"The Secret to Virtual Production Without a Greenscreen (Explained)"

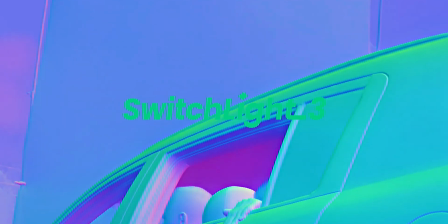How do you blend the two elements together for this switch light 3.0 from Beeple is the best option?
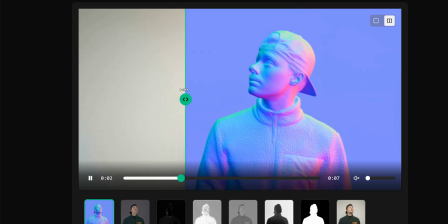It uses AI to extract a subject and create separate lighting passes These passes can then be used to cast lights onto
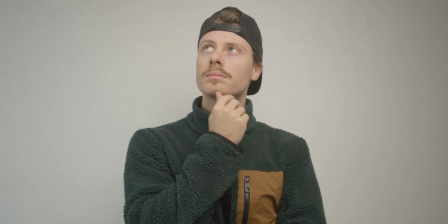the subject after it's been shot You want the light to be as flat as possible so the software can change the look later on Anyway, it both uses AI technology and it all depends on the project and the shots you're working on But what do we do with this now? This is where the artist's own creativity comes in. And it's also the fun part of the process.
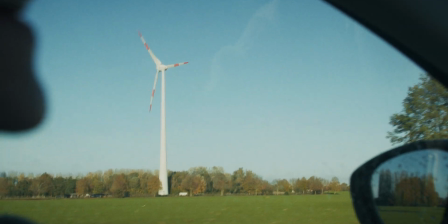For this scene my girlfriend came up with the idea to make a windmill park at sea and make it look like she is dancing on it.
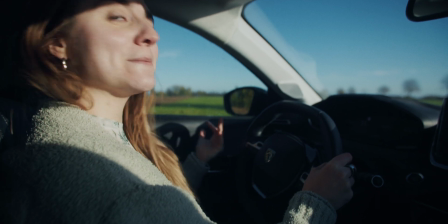So that is exactly what we created in 3D.
We're gonna make people angry because we're going at 9 per hour.
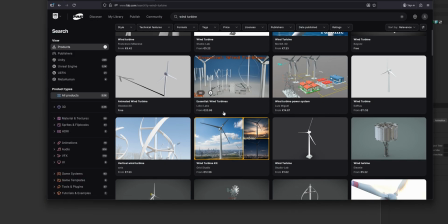For the 3D windmill I couldn't really find a good asset and the good ones were also really expensive so I went ahead and made my own. With the 3D model ready, we're gonna make the final render in Unreal Engine 5.
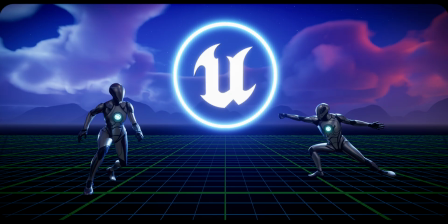It's primarily a game engine, but it's just so nice to have a real-time render with instant feedback. Before we make our scene in Unreal Engine 5, there's something I forgot to mention earlier and it's called digital cameras.
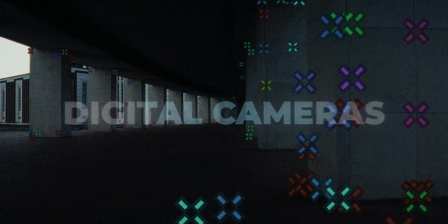In VFX we call this 3D camera tracking or match moving.
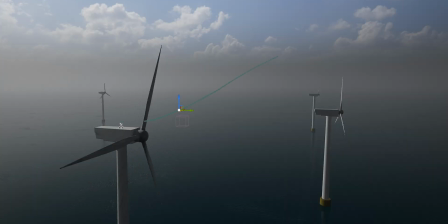We have to figure out how to have the exact camera move we did in the drunk shot inside our 3D world. unfortunately not all cameras have built-in 3d data which will be such a time saver but back in the editing we can use a tool called the 3d camera tracker this will
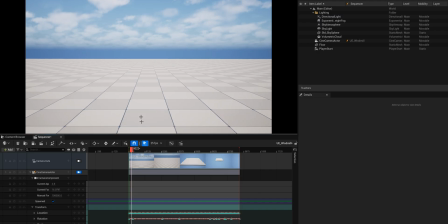lock onto various points in the scene based on the distance between all the points and 3d space the software can then figure out the exact motion the camera
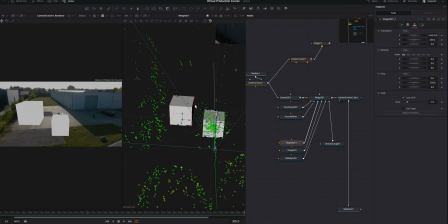made with a bit of fine-tuning 3d alignment and scaling of the scene you have an exact replica of the real camera digitalized And the
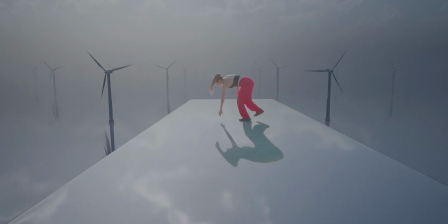good thing about this method is that we have 100% accurate perspective shifts.
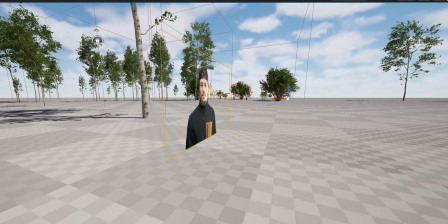Unlike a static video with no perspective shift,
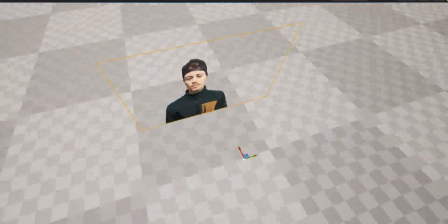this will be very limited in our 3D program because it's just a 2D plane in 3D space.
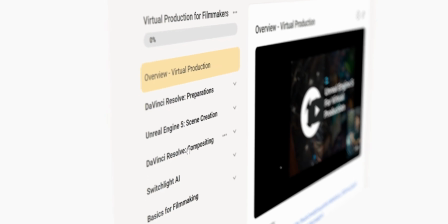If you want to learn this exact process, I have a step-by-step virtual production masterclass available.
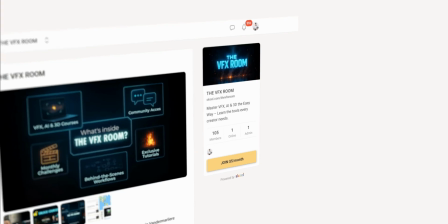It's a limited offer of only $5 a month inside the VFX community.
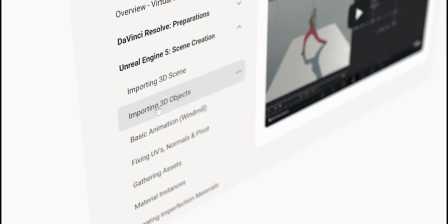Even if you have no prior knowledge of VFX, I will guide you through all the bells and whistles to make something from scratch.
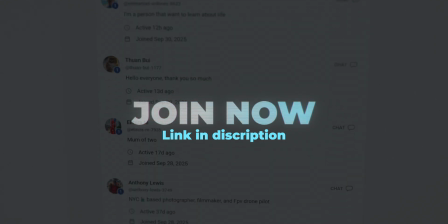While also being part of a community full of like-minded artists. Now back to the video.
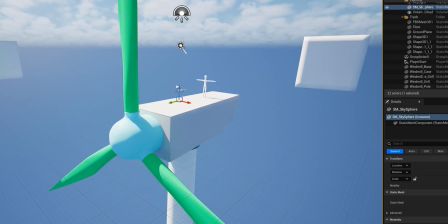Now we imported our digital camera in the 3D world. I also placed a human-sized reference for the position of where the actor is going to be.
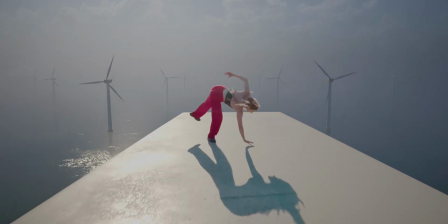We can also import it directly in the 3D program, but I will do it separately in the compositing stage.
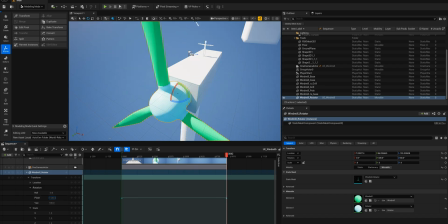Then I also imported the windmill and animated it, duplicating the windmill so it's a large windmill park along with a plane for the water.
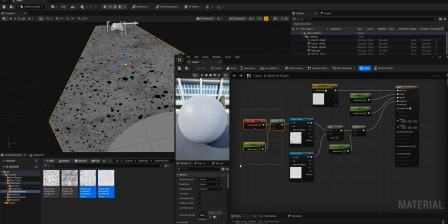I played around with the lighting and textures so everything looks a bit more realistic.
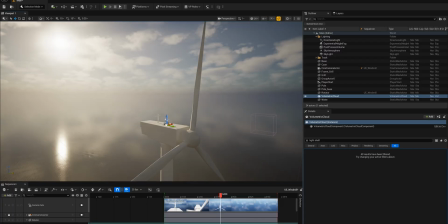We have a water shader and some atmospheric effects like volumetric fog.
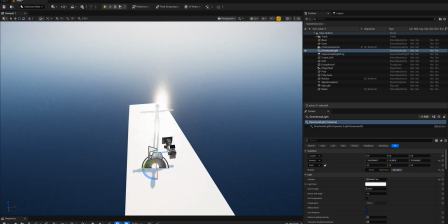Then I added a digital sun and made sure the position is roughly in the same spot like we had in real life.
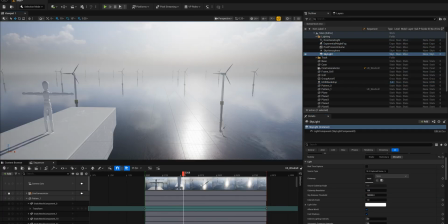Then playing around with the properties to get the desired look we wanted for the scene. I also place some additional fog cards to make it more dynamic I was actually surprised by the results because all of it is in real-time
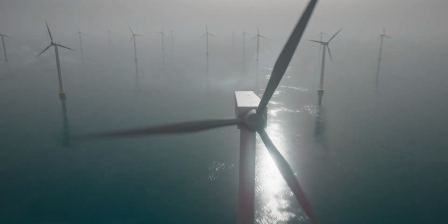and we can adjust things as we go Now it's time to put it all together I rendered out the scene in lumen which is essentially a global elimination system that runs in real-time Alright with our 3d scene done It's time to composite the two elements together
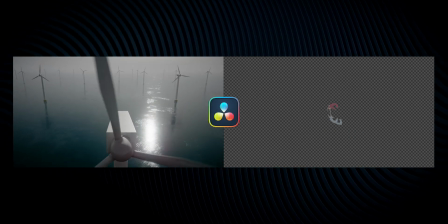and for this we're gonna use the VINCH RESOLVE fusion We start by color matching the pixel values with the color corrector.
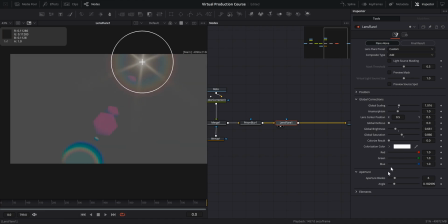One trick that is also used in CGI is to replicate the imperfections of a camera lens.
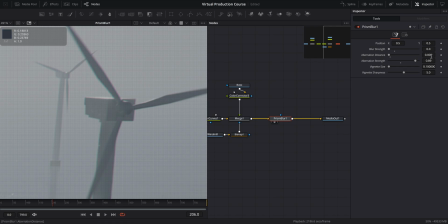Think of some vignetting, chromatic aberrations which can also be seen in a real lens.
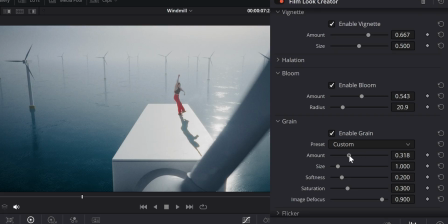Can also add some noise or film grain to really blend in that CGI. Small subtle effects can really make a difference here.